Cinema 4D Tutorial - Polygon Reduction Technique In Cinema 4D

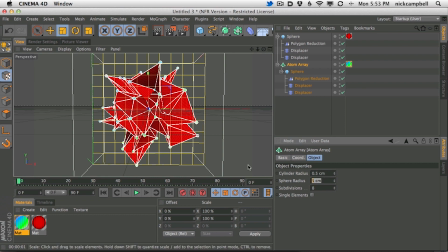We can even go less than 1, something like 0.5. And in our sphere radius, maybe something similar to something really small.
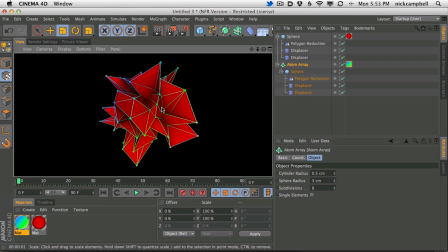And that's looking a little cleaner to me. What else are we missing?
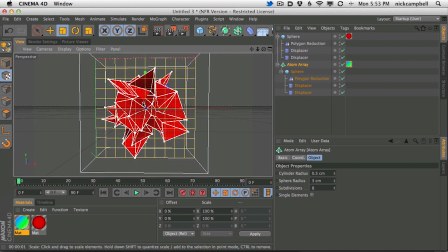Well, we're missing, first of all, we're missing the nice reflections we have in the video. We're also missing our background. And we're also missing the atom array that's kind of separated from its original.
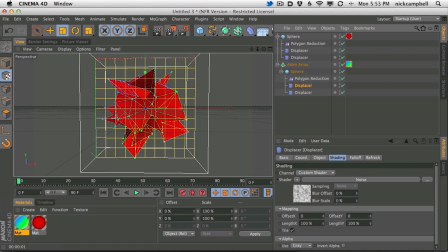And so the way we do that is to come into your displacer and just offset your strength a little bit. So move your strength a little bit off on each of your displacers.
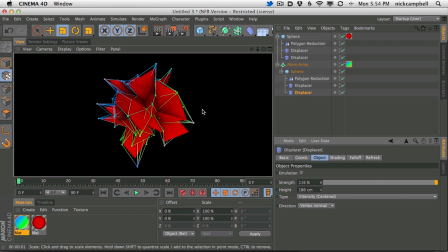And what that's going to do is it's going to offset your atom array just off your object a little bit.
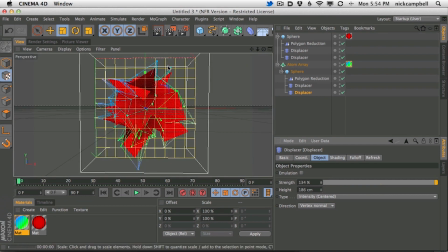And you can leave it on if you want, but I think that this introduces a little bit more variation, something kind of cool, a little more spiky stuff going on.
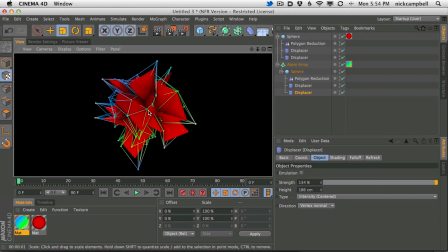So we're getting closer. Let's go ahead and add some reflections.
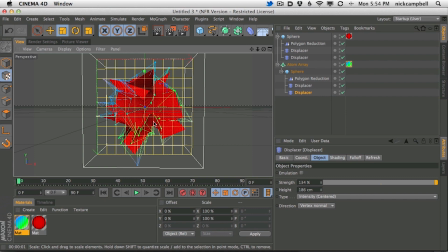Let's add a background, and then let's talk about the compositing tag that was used to just clean this up before render. So you can see now we have everything, blinking, popping on and off, just like we have. And here's the final frame. Boom. All right, let's get this tweaked up.
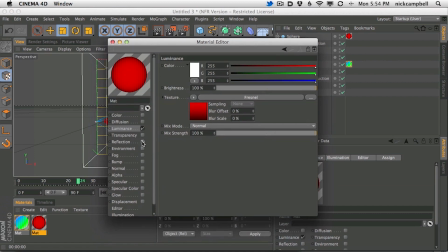Let's go to our red texture and add some reflection, and of course some Fresnel. And in this case, we're going to set it really low, something like 3 or 4 on the top main reflection, and then something like 5 or 8 on the lower reflection.
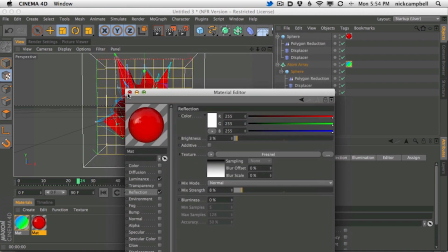This is just really subtle reflections for our red channel.
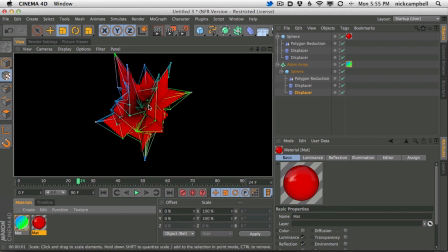And you can see now it's reflecting around, but there's nothing to reflect yet in the scene.
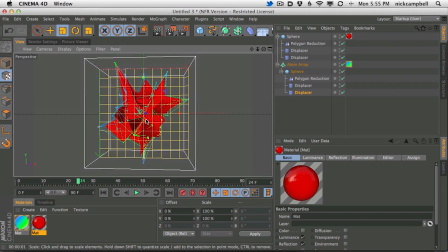Of course, it can reflect on itself, but always when you're dealing with reflections, you need something in the scene to reflect, or else reflections basically don't work.
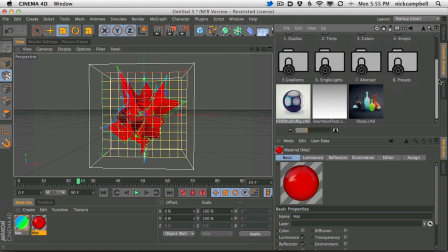And I have my cheat here, which is my HDRI Studio pack, and I just grab this constantly anymore.
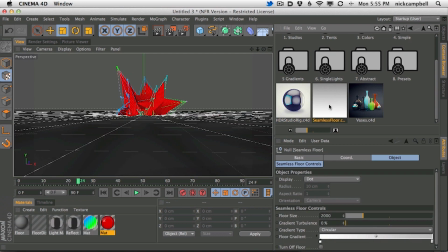I just dump one of these in the scene, and I dump a seamless floor in the scene, and now I have 2 things.
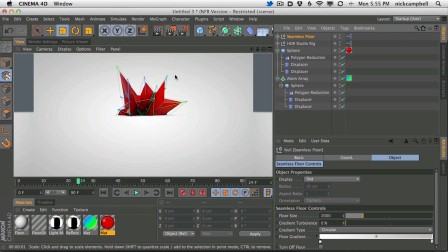I have a floor, right, and a background to color, and I also have something to reflect.
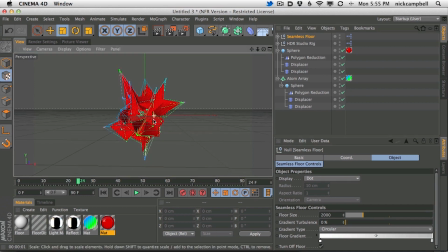So first of all, let's turn off the floor because we don't need that. It's just going to be the background, and the studio rig is fine as right now. We could tweak that later, but now you can see we have reflections. Let's just zoom in real quick.
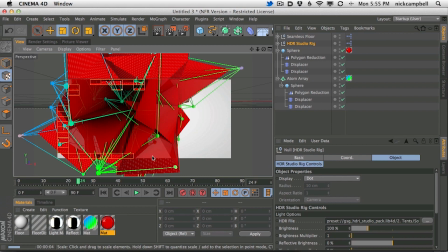Now you can see we have reflections like right here, popping in, and this is all from the
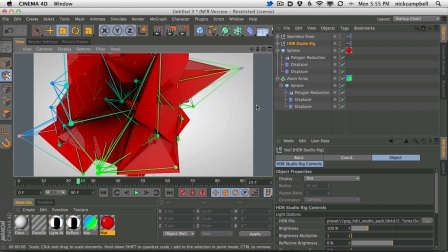HDR rig that has like a built-in default reflection map around it.
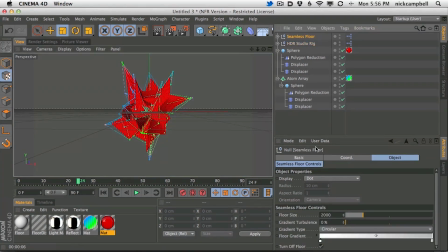So that is helping. Let's color our background. Our seamless floor can be something darker.
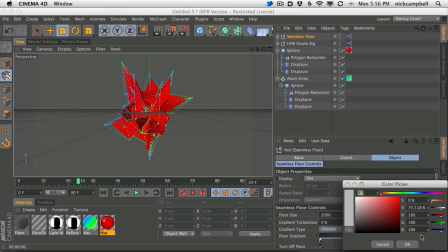I think we ended up with like a dark blue to a black gradient, and that's really quick to set up there.
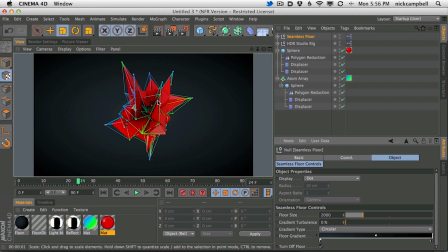That's looking about right. Okay, good. Where else did we end up? So what happened now was that I didn't like the reflections of the atom array on all this red geometry, and I think my reflection may have been a little bit stronger.
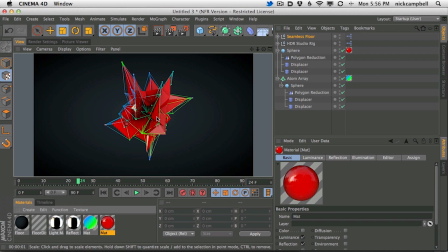So let's turn that up so you can see what's going on. Basically, I thought it would look a little bit cleaner if we just got rid of the atom array from reflections.
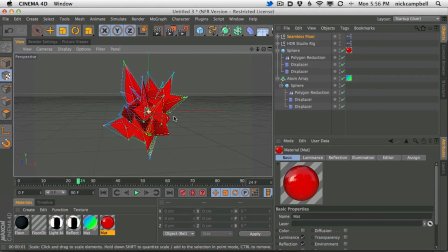So you see all this little detail that's popping up. Less so here than when oh, here we go.
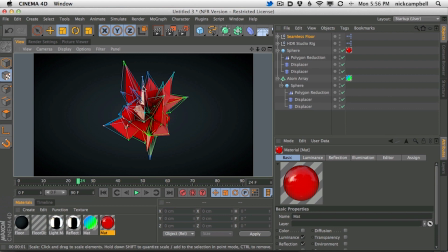There's an example, and there's an example, and there's an example where it's just started to get a little kind of dirty with all these little stringy reflections all the way around. And the way to get rid of those was to basically add a
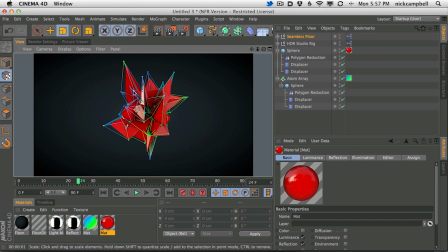compositing tag to your atom array and force it to not render in your reflections.
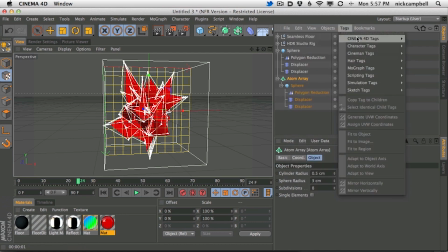So we can do that quickly by going to atom array, tags, compositing tag, there it is, and then turning off a couple things. First of all, it's such a small little render, and it's such a thin little line that we can get rid of ambient occlusion altogether.
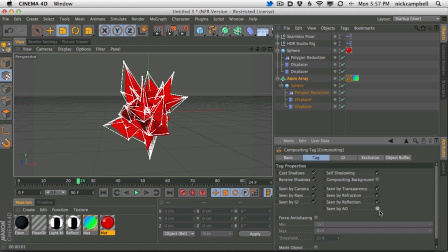So we could get rid of ambient occlusion.